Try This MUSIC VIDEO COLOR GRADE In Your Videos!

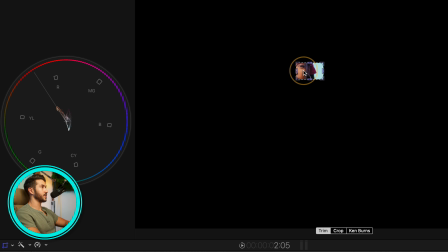12:20 And we could probably do a little bit better. So skin should always fall on this line, which is the skin tone line. Not always, of course. Like every rule, it's meant to be broken. In a lot of stylized looks, skin may not be on this line at all.
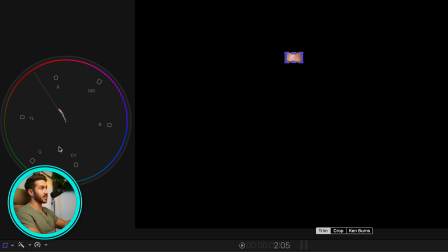12:37 In fact, sometimes it may be in the opposite direction. But for a realistic, natural look, you want skin to be at least touching this line.
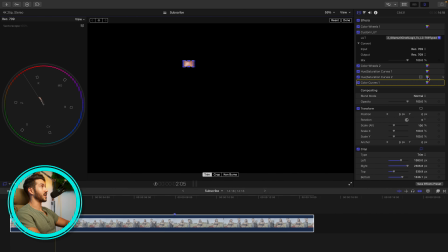12:46 And we need to do a little bit of a better job here. So we can hop back to either one of these hue sat curves. It actually doesn't matter. We'll go to hue versus hue, select. We gotta make sure this is deselected.
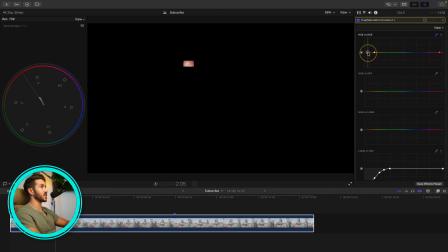12:59 We'll select her skin, and we are just going to change the color of her skin here by swinging this so it's on the line. Just a small push, and that sat does the trick. That works for me.
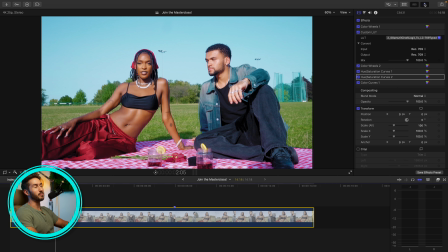13:13 The last thing I want to show you, in case you want to add a fake pro miss filter look, is this little effect or little trick. And this is something that I added into the music video color grade initially, into the first draft.
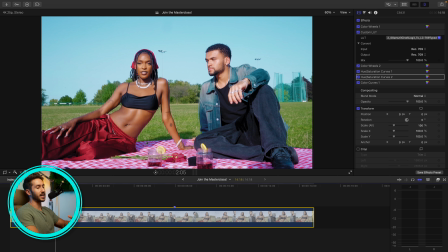13:26 But when I sent it to Deja, she disapproved. She didn't like kind of the dreamy feel of it, and she wanted it to be more realistic.
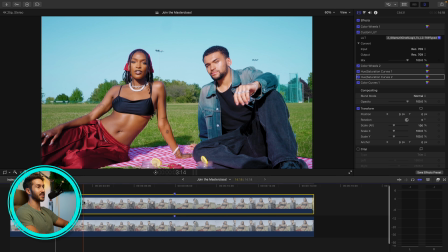13:34 But nevertheless, I still want to show you guys in case you want to add something like this. So you duplicate your clip by holding Option and dragging.
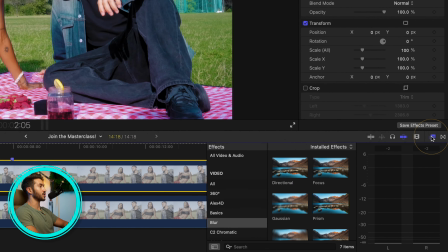13:42 And then what we're going to do is go into your effects browser.
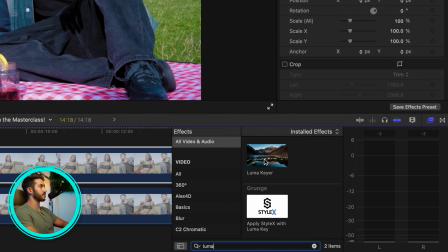13:46 You're going to type in Luma Keyer, which is a free effect in Final Cut, and you'll drag it to this top clip.
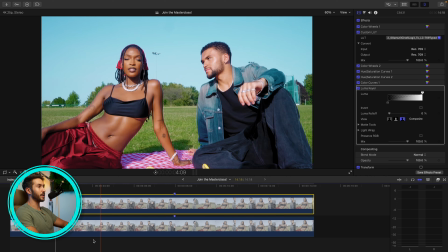13:52 Now, just so we can see things a little bit better, I'm going to press V to disable this bottom clip.
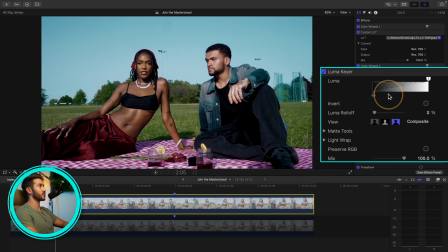13:59 We'll head to the top clip and make sure that only the brightest things in
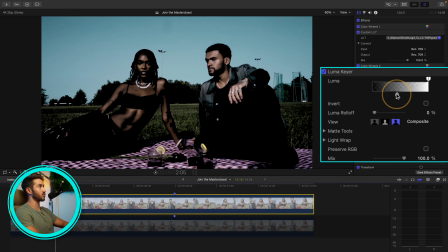14:04 this top shot are selected by dragging this bottom slider here.
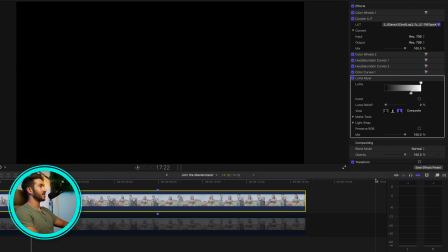14:08 And maybe leave it right about there, I think. And then you'll head back into your effects browser.
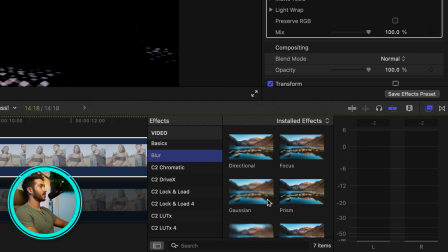14:16 You'll go to blur, go to Gaussian blur and double click.
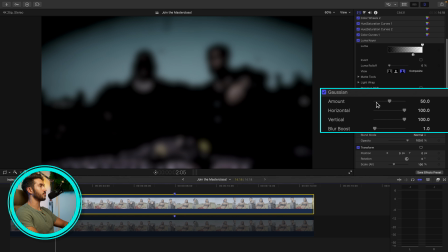14:20 And now what I like to do is bring the amount down to only a few points, maybe 8, and then bump the blur boost up a bunch. And so if we enable this bottom clip by selecting and pressing V again,
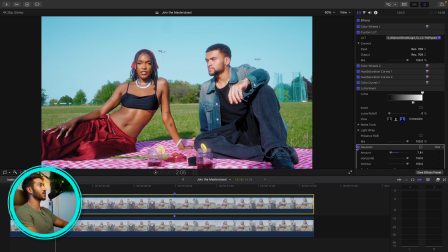14:35 you'll notice that now we have this dreamy look around the edges of our shot. And it kind of helps to diminish some of the harsh edges. And you can go in and tweak this if you find that it doesn't fit what you like,
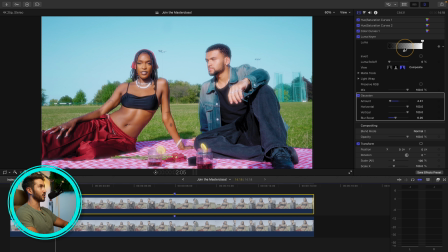14:52 you can go in and affect the Luma keyer to get a certain look. It just creates this dreamy look that I like, but certain clients of yours or other people may not like it. So it's a personal preference, but I just thought I would teach this to you.
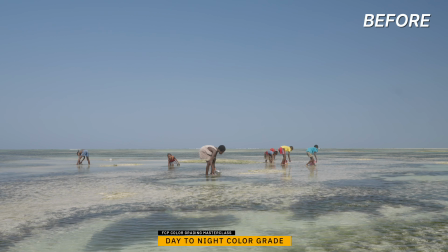15:06 If you learned some new tricks in this lesson, then you will learn way more by enrolling in the FCP Color Grading Masterclass. So I'll put a link in the description to the website. I would highly suggest at least just checking out the website. If you enroll, you will greatly benefit from it. I promise you that. I hope you guys have a great rest of your day, and I will see you in the next video.